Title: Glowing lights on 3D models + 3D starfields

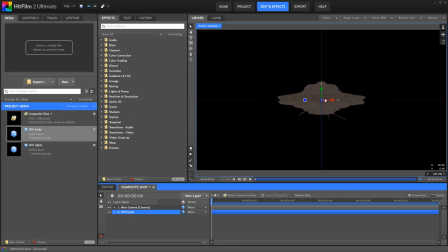And there we have it, ready to go. Now this doesn't look particularly exciting, so let's just add a few bits and pieces to make it look a bit prettier.
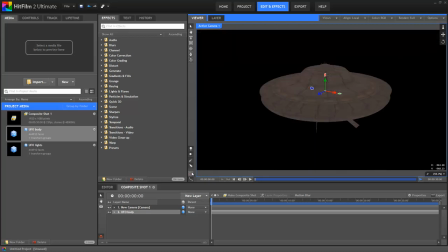So we'll just move in, and then I'll just turn off the perspective grid so we can get a better view. And the first thing to do is to add a light.
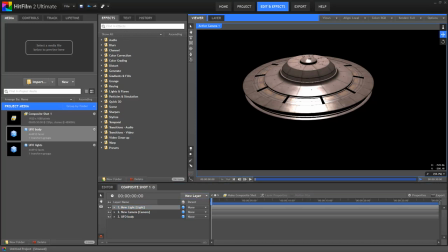That just makes things look a little bit more dramatic. You can see the light is just up here. We can move this around, position it somewhere that looks a little bit better.
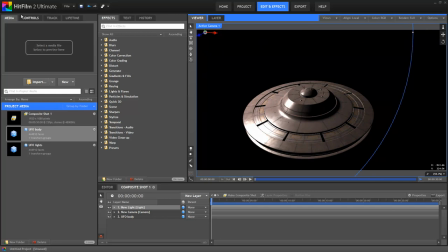I'll just go into the light properties, turn on cast shadows,
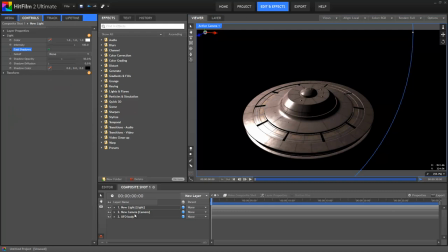and then go into the UFO body as well and turn on cast shadows in its material properties. You can see that model is now casting shadows onto itself. Nice self-shadowing built in there, very easy to use and very quick.
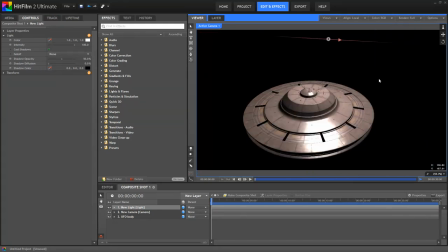You can move that light around, move the UFO around, and it's going to update accordingly. I might actually go and change this light to directional light.
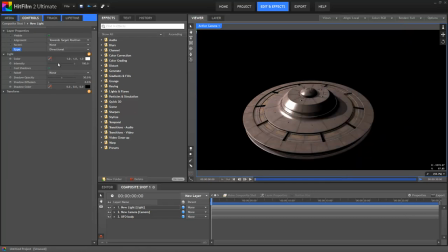Provides a slightly different effect. Rather than emanating from a single point, it's emanating in a straight line from a particular direction. But the benefit of this is that it just performs slightly faster. So unless you have a particular need for a point light, a directional light can often yield very similar results, but at a much faster rendering speed.
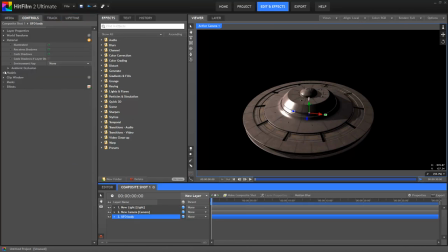Okay, let's adjust a few properties in the UFO body itself. So under ambient occlusion, let's turn that on. I'll just boost up the samples a bit to give a higher resolution result. You can see that ambient occlusion just giving a bit of extra shading into the detailed areas.
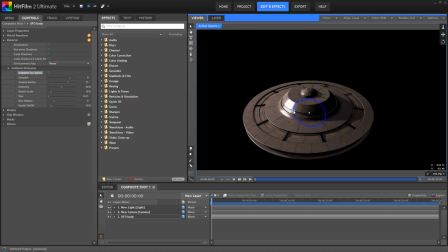And that looks pretty good. You can see that we can move this around and the shadows and the lighting all update in real time, nice and easy. This isn't running on a particularly fast machine either. Okay, so I'm just going to reset the transform properties. So this UFO body is back where it began.
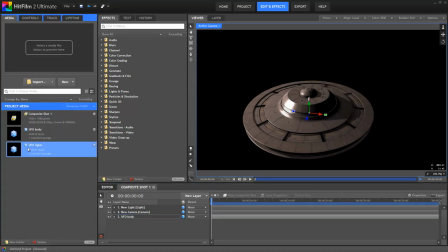And then in the media panel, I'm going to take the UFO lights and drop that onto the timeline on a layer above the UFO body.
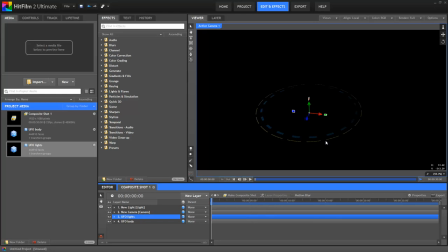You need to make sure this goes in as a separate layer. Don't add it to the UFO body layer. Okay, you want two layers, one of which is the body, one of which is the lights.
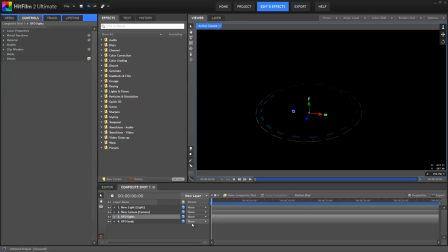So I'm going to parent the lights to the body, and that means that as we move the body around, the lights will stay exactly attached and in place. But the most important thing is to go to the layer properties and change the blend mode of the UFO lights. So I'm going to switch this to add. And suddenly we can see our body again, but the lights are still visible.
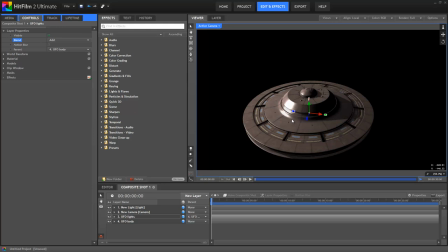What I've done here is the add blend mode has removed the black and just kept the bright areas. This is exactly the same technique you might use if you were compositing a stock footage explosion, like something from Action Essentials. Same thing, except we're doing it live with 3D models. Now I'm going to go in here and turn off some of the lighting options for the light layer.
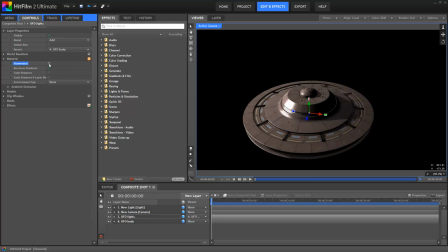Okay, so you can see as I turn off these two options here that the light layer becomes much more visible. And that's because we don't actually want the lights to be affected by the actual 3D light in the scene, because the lights emanating from the UFO shouldn't be affected by shadows or by lights in the scene.
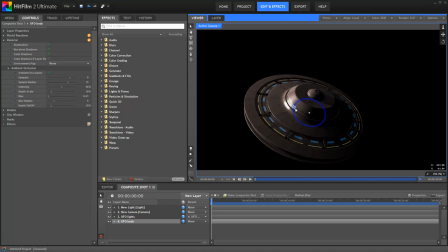You can see here that as we rotate around, whilst the UFO itself becomes gradually in shadow and dark, the lights are still very visible. Whereas if we turn on illuminated, you can see the lights are also affected by the 3D lighting in the scene. And similarly, if we turn on shadows, you can see the shadowing affecting the lights.
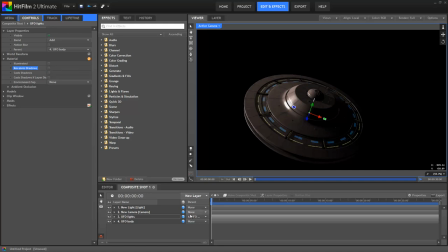So we'll turn both of those off, and then we have this nice, clean UFO lights layer. Okay, so that's looking pretty good. And because we parented the UFO lights, we can now rotate and move around the UFO body, and those lights will stay in place. You can see that as the UFO goes into shadow, the lights stay nice and bright.
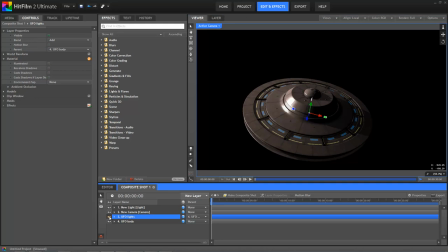But because this is a completely separate layer, we now have all the control we would normally have as if we were compositing normal 2D layers in HitFilm.
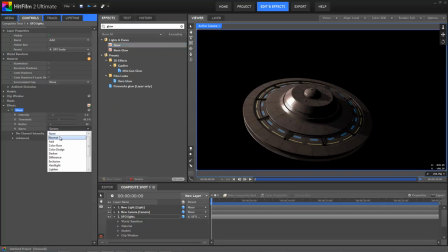So for example, we can drop on a glow effect. Let's just change this to add, and we'll maybe drop the threshold down so that the whole thing gets affected. And you can see that we now have some nice glowing lights.
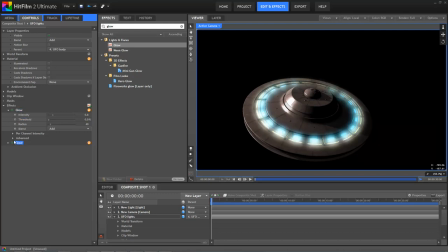And maybe I'll duplicate this glow layer to create a more extreme version, boost up the radius a bit, and that creates a really nice soft lighting effect. And you can combine any number of effects like this, just like you would any other layer in the program. So maybe just add on some light streaks. We'll change the blend mode here to add as well.
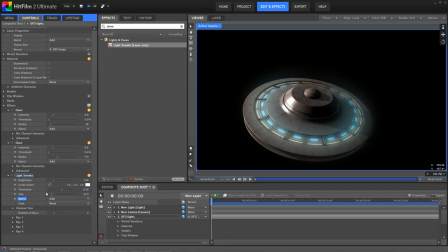And drop that threshold down slightly. And then we get this kind of slightly nice anamorphic streaking going on. And you can see how you can build up really interesting effects. I mean, I'm using this to create glowing lights, but you could use this layered approach to do all sorts of interesting things to 3D models. It's very, very powerful.